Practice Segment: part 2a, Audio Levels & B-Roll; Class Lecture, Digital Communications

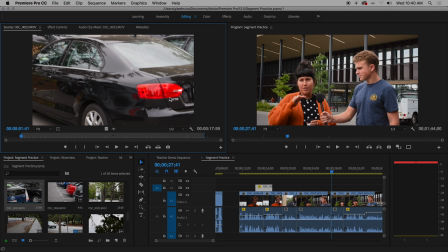Because technically, right, this is a student, right? So then if someone's stalking this student, they might find his license plate and be like, oh, I've confirmed he's now at this school and I can stalk this person. There's ways to do it. Don't worry about it right now. That's more advanced than I know.
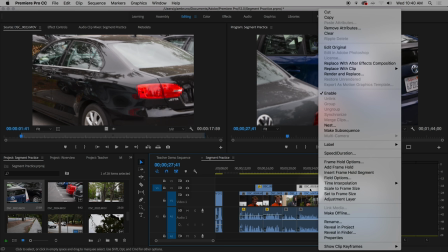All right, so once again, I took a clip and I'm going to put it over Miss Friveled. It's a little too long.
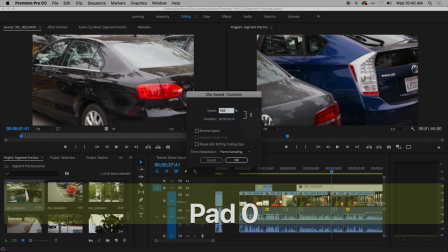So I'm just going to right click and go to duration. And I'm going to speed it up about 400%.
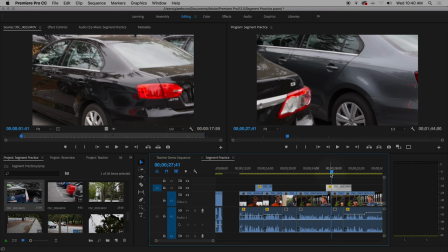And the audio is not there. So whatever that horrible sound that was on it shouldn't be there anymore.
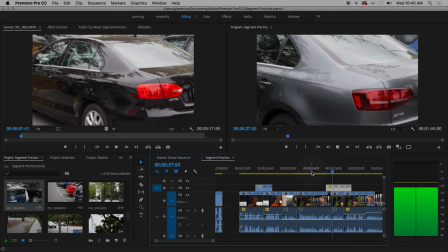And so now she's talking.
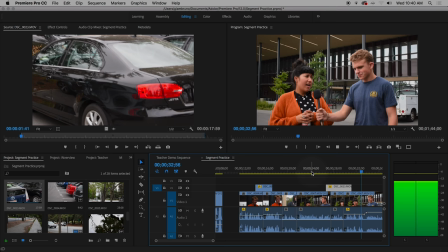Okay. So that's the way to do it. Did you notice I was getting a little jumpy and clicky?
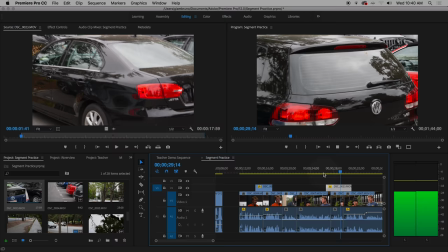Did you guys notice that?
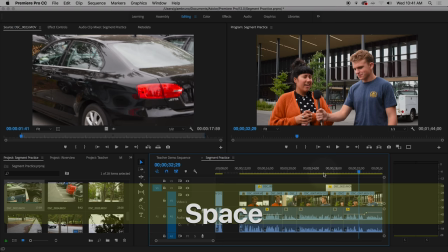Right? No, that part. it's what's happening there is it's doing too much work without
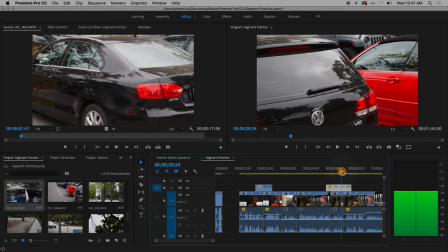processing so if you get to a place where it's getting jumpy and skippy not playing well you need
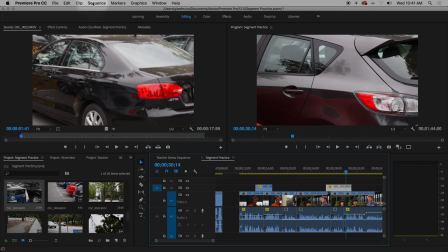to render it so i can go here to sequence and just choose
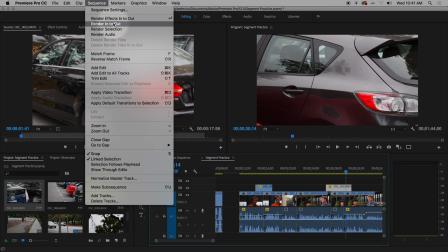render in and out and what that'll do is it will kind
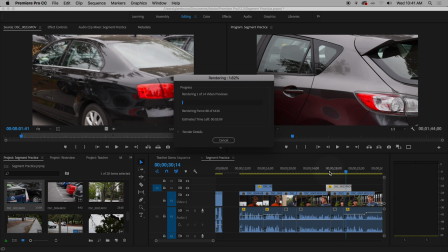of notice how this is yellow it'll start processing it for a little bit um and it will polish up your sequence so then it'll play smoothly. So what it's doing is it's kind of pre-exporting.
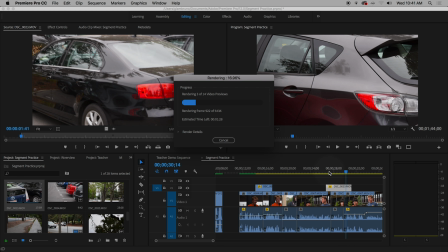Notice it takes a while, which is why you don't want to do it too often. So you can render something out when things get jumpy. When I start adding text and I have a speed effect and then I add transition, like it's going to happen.
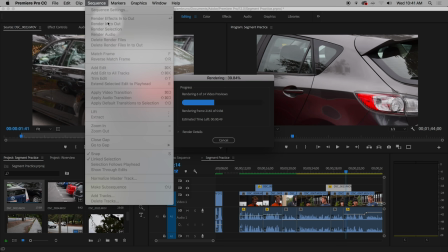So you're going to need to let it render every once in a while. Let's under sequence up here and choose rendering it out as long as your sequence is selected. so this guy's figuring it out and notice this is becoming green and green means that it's rendered yellow means it'll play
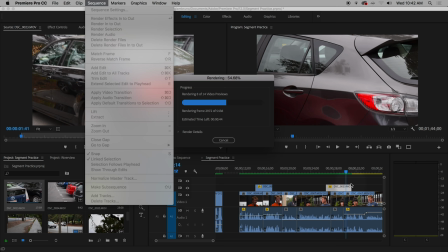but it's working to play it green means it'll play smooth and it I'm
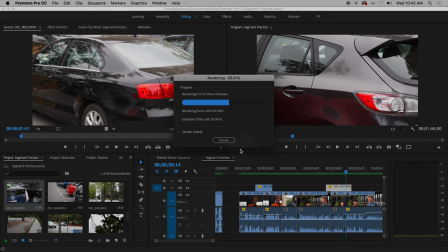just gonna cancel it right when it gets past my little green patch see how it's green there you
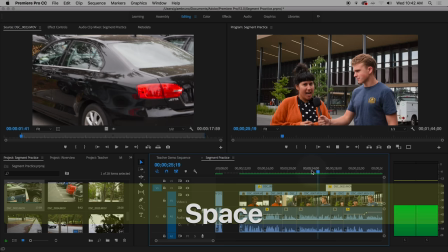go I'm gonna say cancel so now it's rendered up to here so now it won't be jumpy anymore so
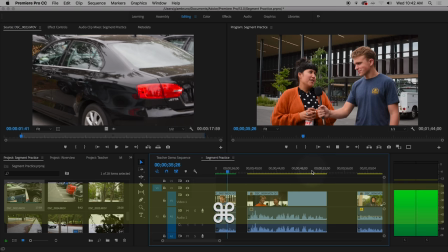now it's playing smoothly all
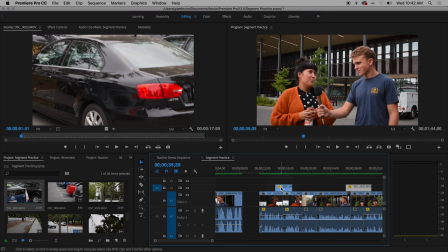right so what i want you to do right now is i want you to find places where you have jump
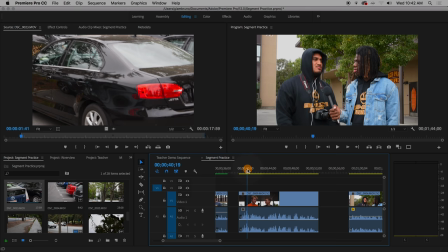cuts or even just regular cuts or places where you think it would be convenient to
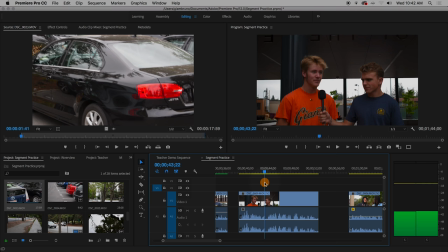have b-roll right so uh this guy here he he's just talking for a really long time so sometimes you don't even need to hide a jump cut sometimes you want to just kind of put something new in Because if a person's talking for 10,
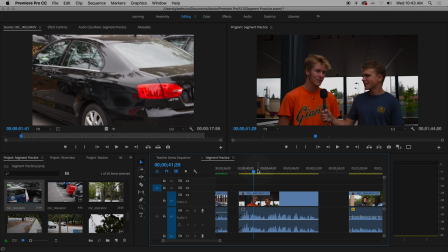20 seconds, our ADD brains can't handle that, right? We like to see a new image on screen every, like, 5 to 10 seconds, which sounds insane when you say it out loud.
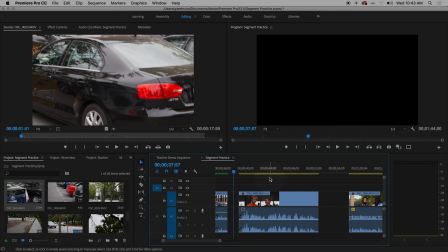But watch. Let's just watch them for a second. Everyone look. Let's listen to Heath. This is, I think, six seconds.
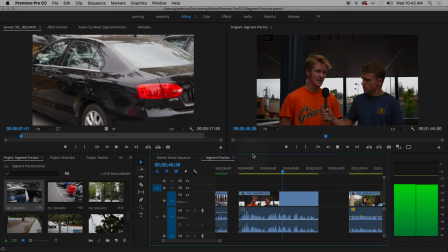Well, it's done pretty bad here, but I'm not really sure what we can do about it. It's just there's only a couple ways to get out of MA.
I'm already tired of his face. Tired of it. Right? And it's not that I'm tired of his face. It's that I want something new. And we're getting worse. We're getting worse in general.
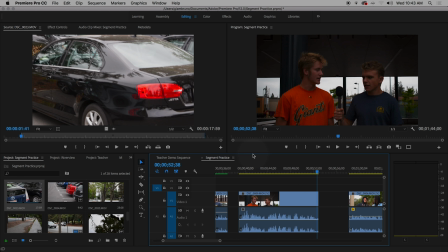We don't like it when things just stay on the same image for a very, very long time. We like lots of quick change. So keep that in mind as a rule of thumb. Five to ten seconds, start thinking about adding something. So I didn't jump cut it. I'm not throwing else anything in there. I'm just going to throw B-roll in there because I'm sick of his face.
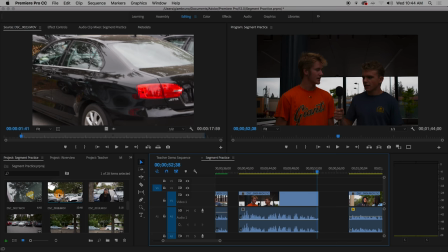You can tell Heath I said that, right? Mr. G is sick of your face.
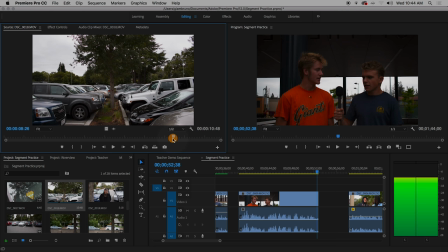He'll be like, who's Mr. G? Right. So I'm just going to take this clip. Nice little zoom. I think what happened was the connection on the mic was loose.